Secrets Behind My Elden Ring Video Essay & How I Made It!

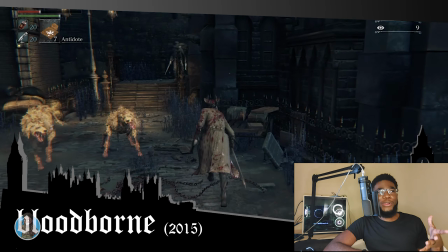8:19 10 years later, I was still playing the game and I couldn't figure out where to go. There's a part where I say the reason I stopped playing is because I got lost in the Forbidden Forest.
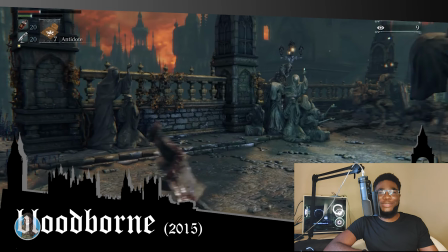8:28 I couldn't find the Forbidden Forest to show you the footage of it. I was just wandering around for like 45 minutes going, where the fuck is it?
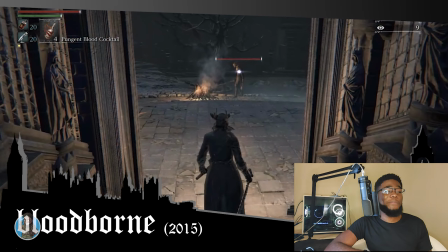8:35 I couldn't figure out where it was, so I just said screw it, and I recorded just the intro parts of the game.
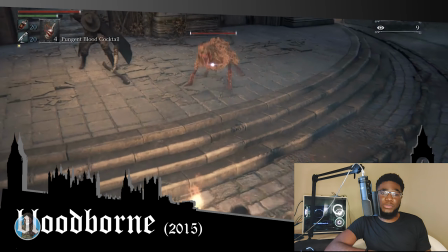8:41 I will say though, after beating Elden Ring, playing BloodBorne was pretty easy to get around a lot of those enemies.
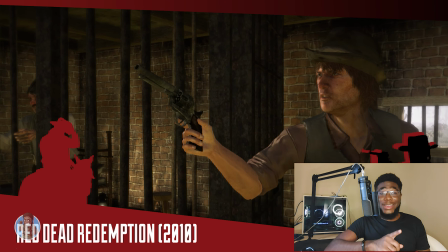8:48 And as for Red Dead Redemption, that is actually Red Dead running on PC. I can't tell you where to get it, but if you want to try it, you know, just look for that, and you'll see how to be able to play the game on PC.
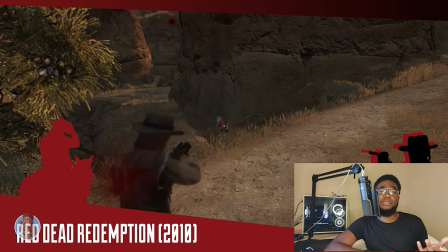9:09 It is my favorite game of all time. I had really and truly, there was no reason I had to put it in this video other than because I wanted to.
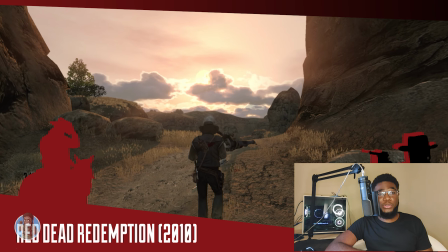9:17 There are tons of other games out there that have great tutorial sections, but I don't know, it's my favorite game,
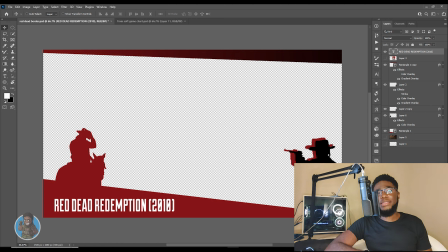9:23 so I decided to put it in there just because. And the little banners that go across the top and the bottom of the screen,
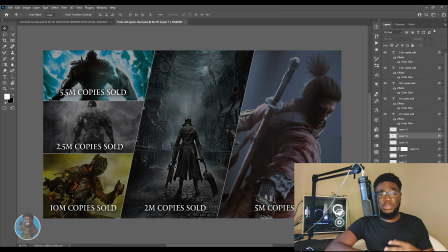9:31 I made all of them. Like I said in the video, I'm a graphic designer, so a lot of the assets in this video I made myself.
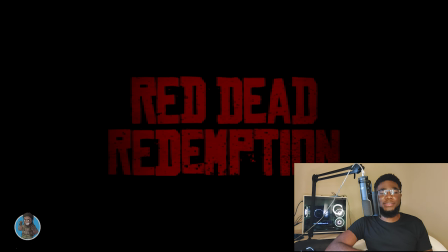9:38 And the reason that they swipe left to right, that's mimicking the Red Dead
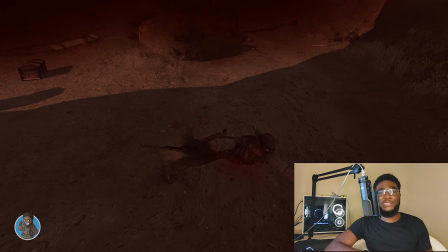9:46 well, the death screen basically. When you die, it just paints the screen kind of left to right with black before dead pops up.
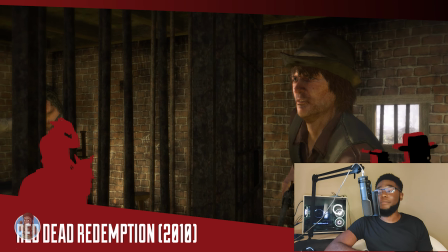9:53 So I did the same thing for the banners when the Red Dead footage comes up. That's a little detail I'm pretty sure no one would pick up on,
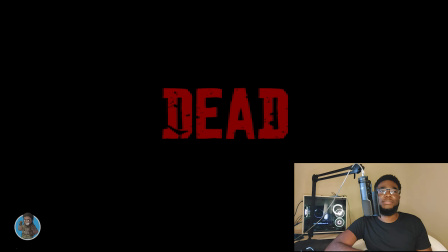10:02 but I like putting stuff like that in my videos because I don't know, I think it's good and, you know, cool, I guess. Oh yeah, so I guess we're still talking about the photo mode because I just remember something else. For a lot of those shots, I actually went on YouTube and I was looking at how
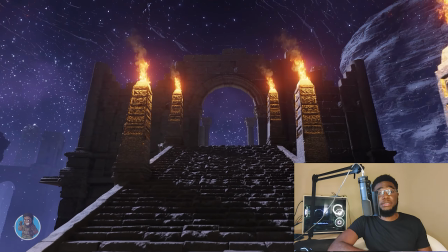10:21 directors shoot movies and the different like camera techniques and what they're called and all of that.
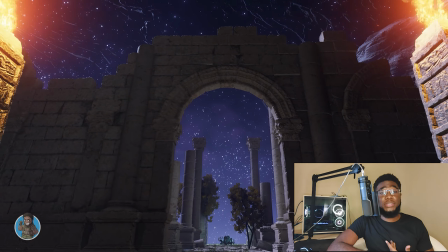10:27 I recorded this shot. It's one of my favorite shots I see in movies. Sometimes I guess it's more in like horror movies or thrillers or whatever,
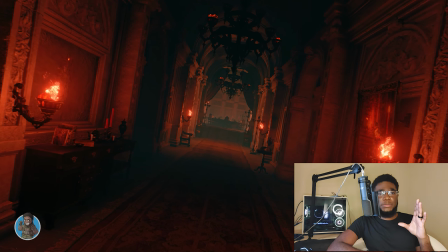10:35 that you put the camera in like a liminal space, I think that's what it's called, but you know, a very tight space,
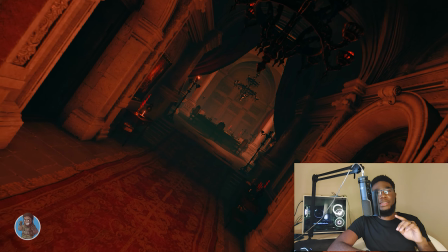10:40 and you push the camera down like a hallway or something, and halfway through you just slowly start to rotate it.
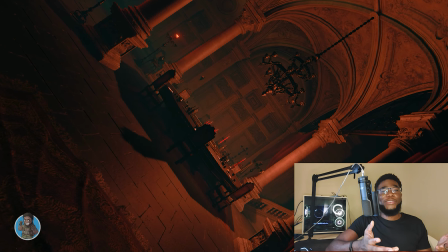10:45 I love to see that in movies. I love that effect. So that was actually the first thing I recorded,
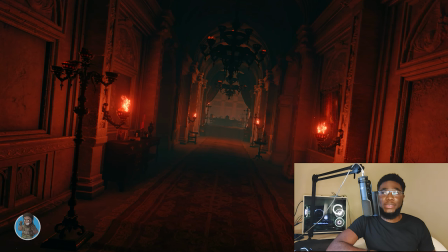10:50 but it did not make the cut, unfortunately, because of the intro to the Volcano Manor.
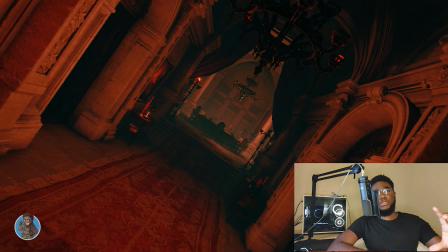10:58 The clips where I have the camera just going through the different doors of the manor,
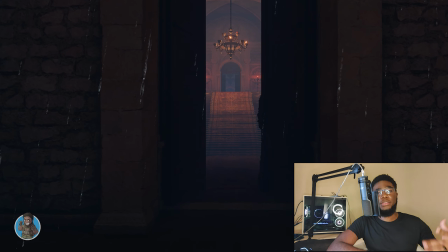11:03 it was either those separate clips and then the one where it pans around the dining room, or that clip.
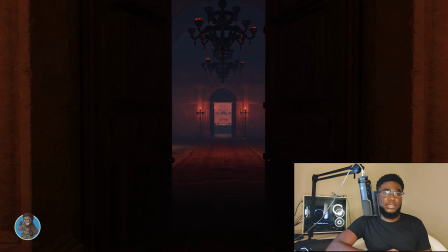11:11 And I chose to go with those three because it showcased more of the house instead of just that one long hallway.
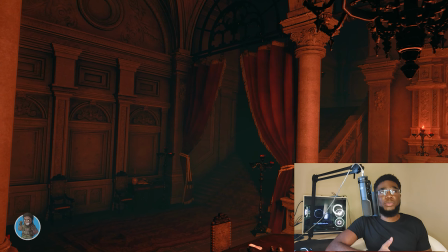11:18 And the clip was pretty long.
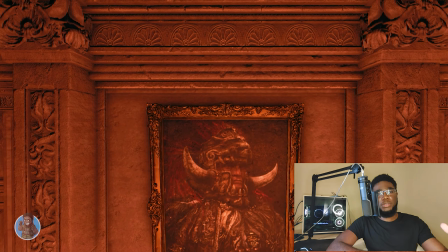11:21 I would have to put that clip and then jump to the part where I, you know, show the camera going outside to show the back of the manor of the lava.
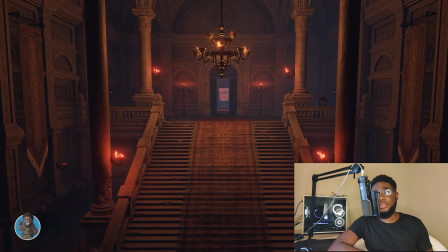11:29 And yeah, as much as I like that shot, I thought going with those shorter clips was better.
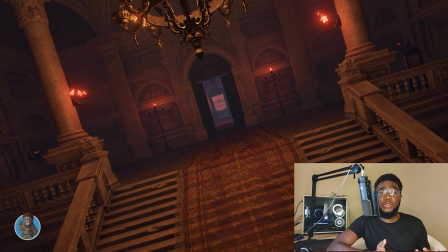11:37 And if I just sped up the clip to make it shorter, then it would kind of lose that effect.
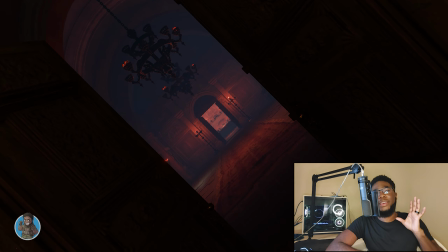11:43 I don't know how to put this. I think it would lose that suspenseful effect as it just slowly starts to rotate while it's going down the hallway.
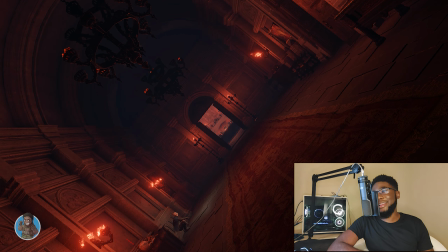11:51 So yeah, that's kind of unfortunate. I wish I could have found.
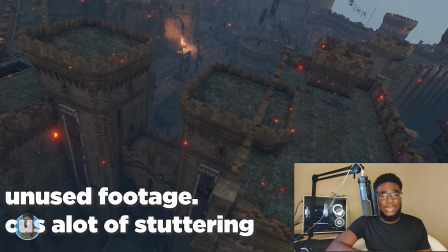11:55 I was trying to find somewhere else to fit it in the video, even at the end, but it just, you know, I couldn't find a place to put it.
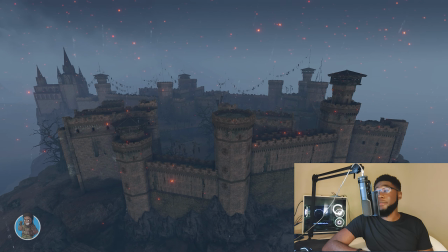12:05 So apart from looking at different camera techniques,
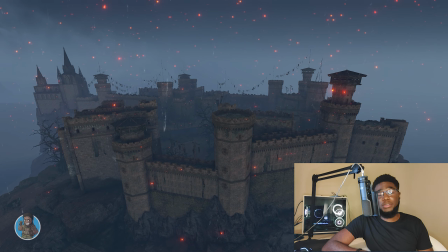12:09 I actually had a friend send me a clip from Lord of the Rings.
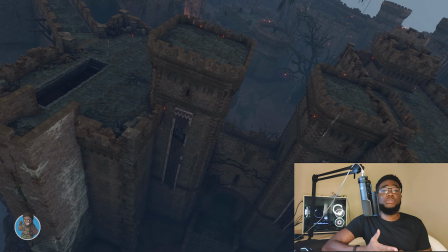12:14 I was telling her about what I was doing with the video. Yeah, she was the only person I talked to about stuff doing this video.